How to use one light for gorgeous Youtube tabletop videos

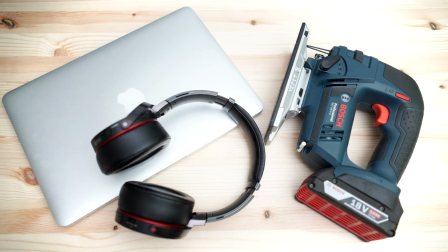I got it for free from the local timber shop place. Okay, now let's take a look at adding a second light, and this is super simple.
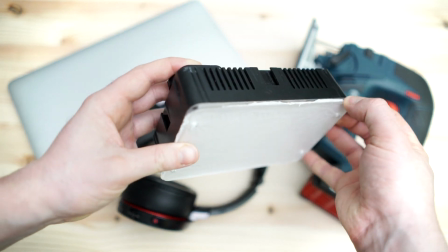So just using the cheap light, I've got a piece of tissue between the two pieces here,
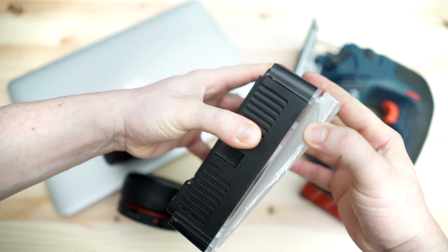between the diffuser that came with the light and the light itself, just to, keep it super weak.
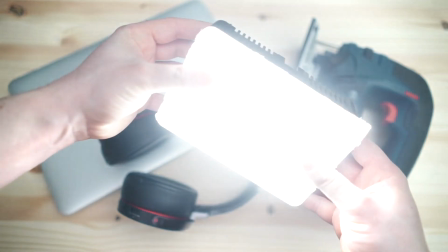And I'm just using this in minimum power. So super weak
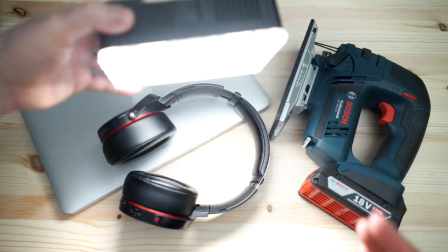and super diffused as much as I can get without starting to play around with other bigger things, umbrellas or softboxes or anything.
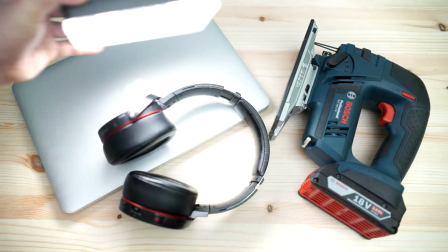So I'm going to turn up the Pixel Pro a little bit because I'm trying to essentially make this one a little bit weaker.
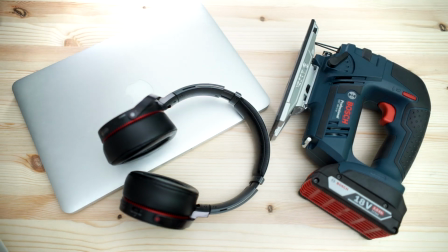So we want this actually really quite weak. And I'm just going to place it behind here.
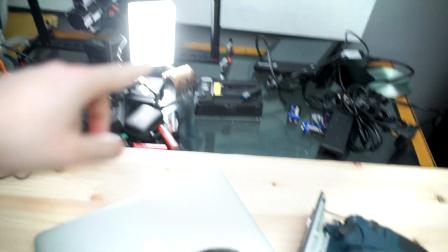So I've just literally moved it so it's sitting over there. So you're getting just a tiny little bit of a rim
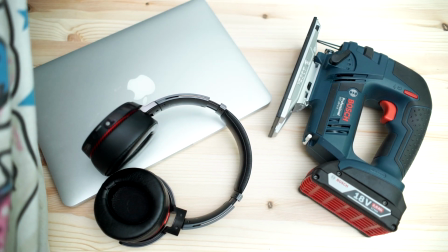light. Let me show you this with and without. There we go. So that's without and with.
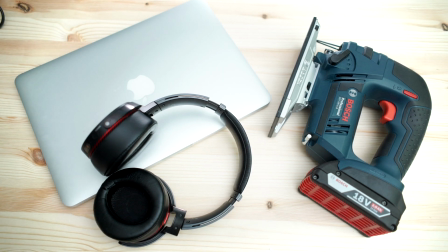So just a tiny little bit of extra light, and yeah, just looks nice in my opinion.
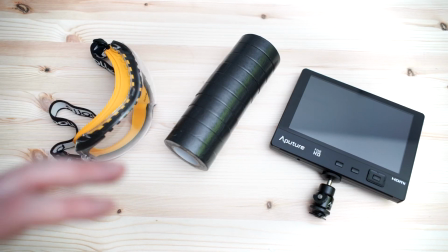Now, one more thing to add is that when you're bouncing the light, it is important to make sure that you're not bouncing it off something that is going to add color.
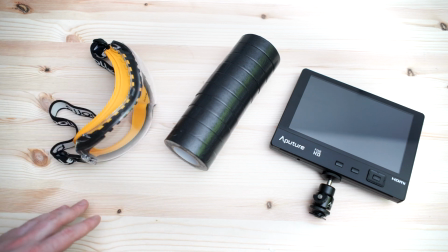Now, in some cases, it's not going to make a big difference, but in some cases, it's going to be noticeable.
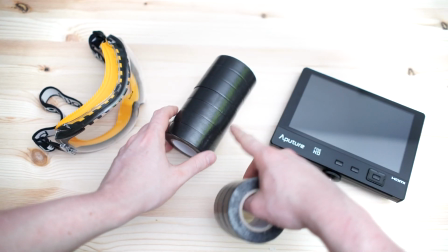For example, here, so we can see that on this sort of slightly shiny surface, we're seeing this sort of green line, which in my opinion doesn't look very good.
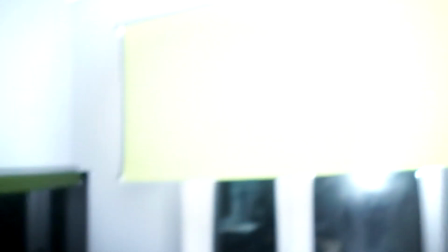And that's because I'm bouncing the light in the direction where there's just a piece of green, just sort of a curtain type thing.
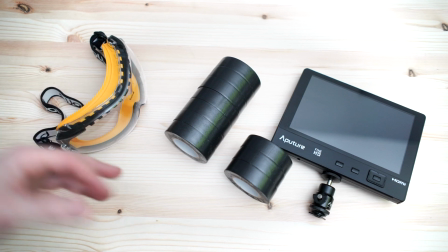So that's just something to be careful of. So for example, if I'm seeing that in my shot, then I could aim the light away.
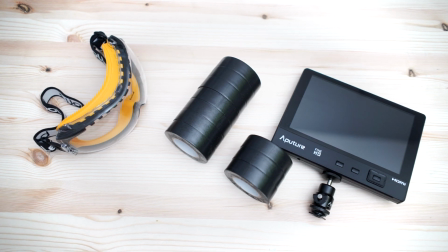And for example, right there, I'm bouncing it upwards. So now I'm bouncing it up in this direction.
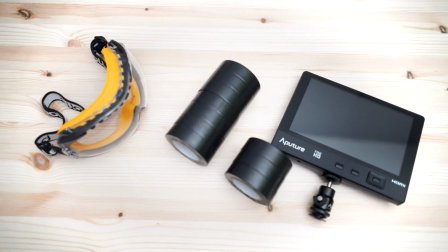And then I'm not going to be seeing that green quite as much. And
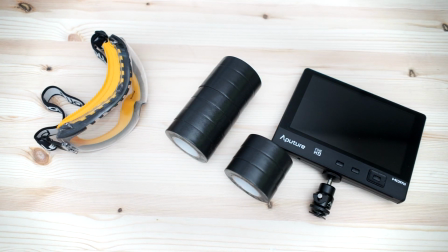of course, if I'm still seeing it, then I could turn it right away from the green. And there we go.
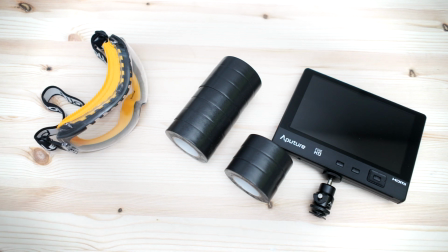And now you'll actually notice this sometimes if you're wearing, for example, if you're wearing a red t-shirt, you'll notice the red bounce back onto here.
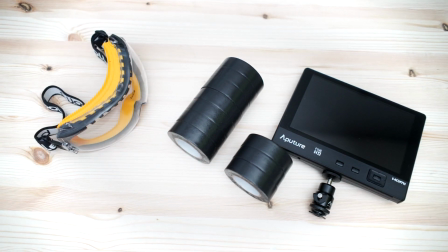So when you're doing a lighting setup like this, you need to be quite careful of where you're aiming at,
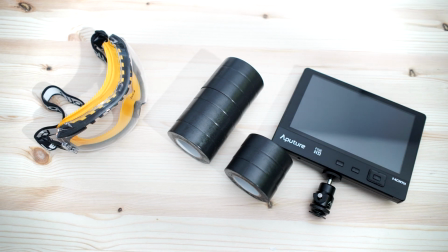because you will get light bouncing around everywhere and potentially making your shot not look as good as you want.
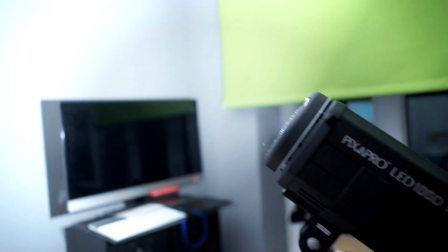Now, another thing to watch out for is that when your light is, let's say, aiming up there,
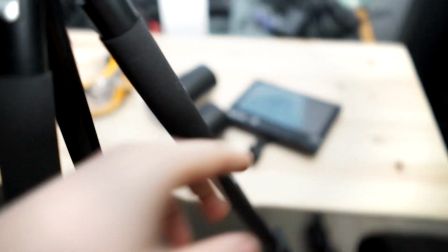some of it might be going over there and causing shadows. So that's just another thing to watch out for.
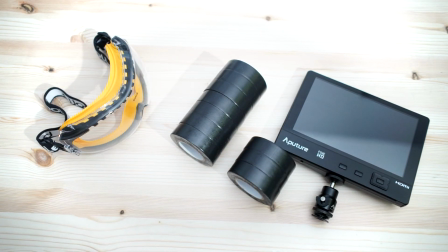I mean, sometimes maybe you want these shadows, but in my opinion, it's nicer to not have the shadows.
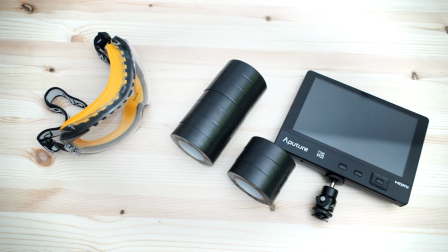So let's say if I aim it just a tiny bit higher, then get rid of those shadows.
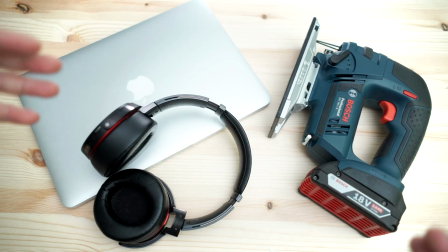This lighting setup is the most important thing here, like I said,
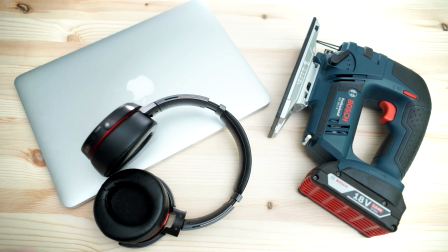is just keeping it super simple and out of the way and really quick to set up. Basically just turn on the camera and start shooting. So I hope you guys found this useful.
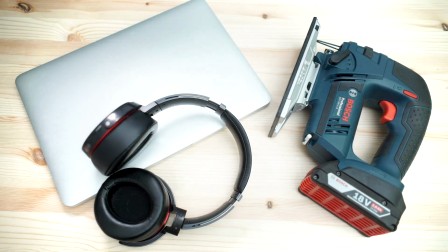I will have links below to my videos about using these two lights or these only
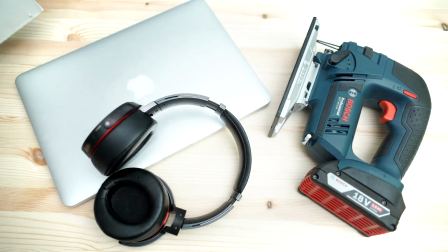to do like different lighting setups on a person talking.
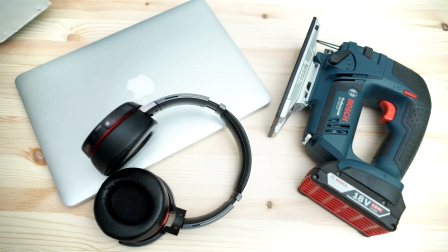And I will have, of course, links to this, links to the Pixel Pro, and the reviews about these in the description below. So thanks for watching, guys. I hope you found this useful and interesting, and I'll see you guys in the next video.
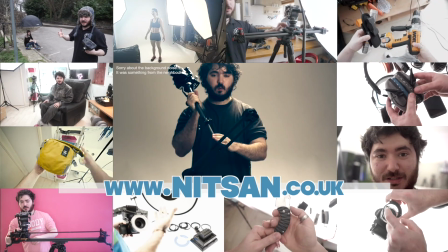Bye. Alright guys, thanks for watching. Visit my channel for lots more awesome filmmaking and photography videos like lighting techniques, DIY projects, behind the scenes tutorials, cameras,
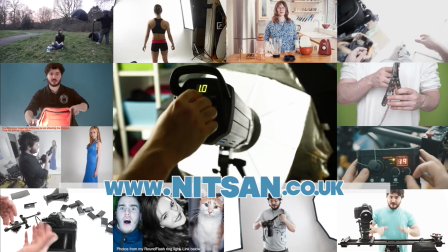lenses, adapters, shoulder rigs, stabilizers, flashes, LEDs, microphones, bags, straps, studio backgrounds, tripods, float heads,
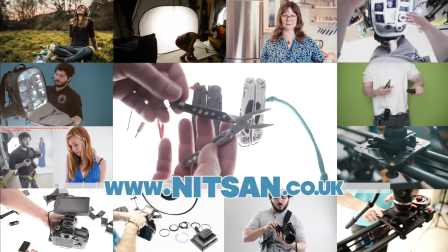sliders, multi-tools, and lots more cool stuff.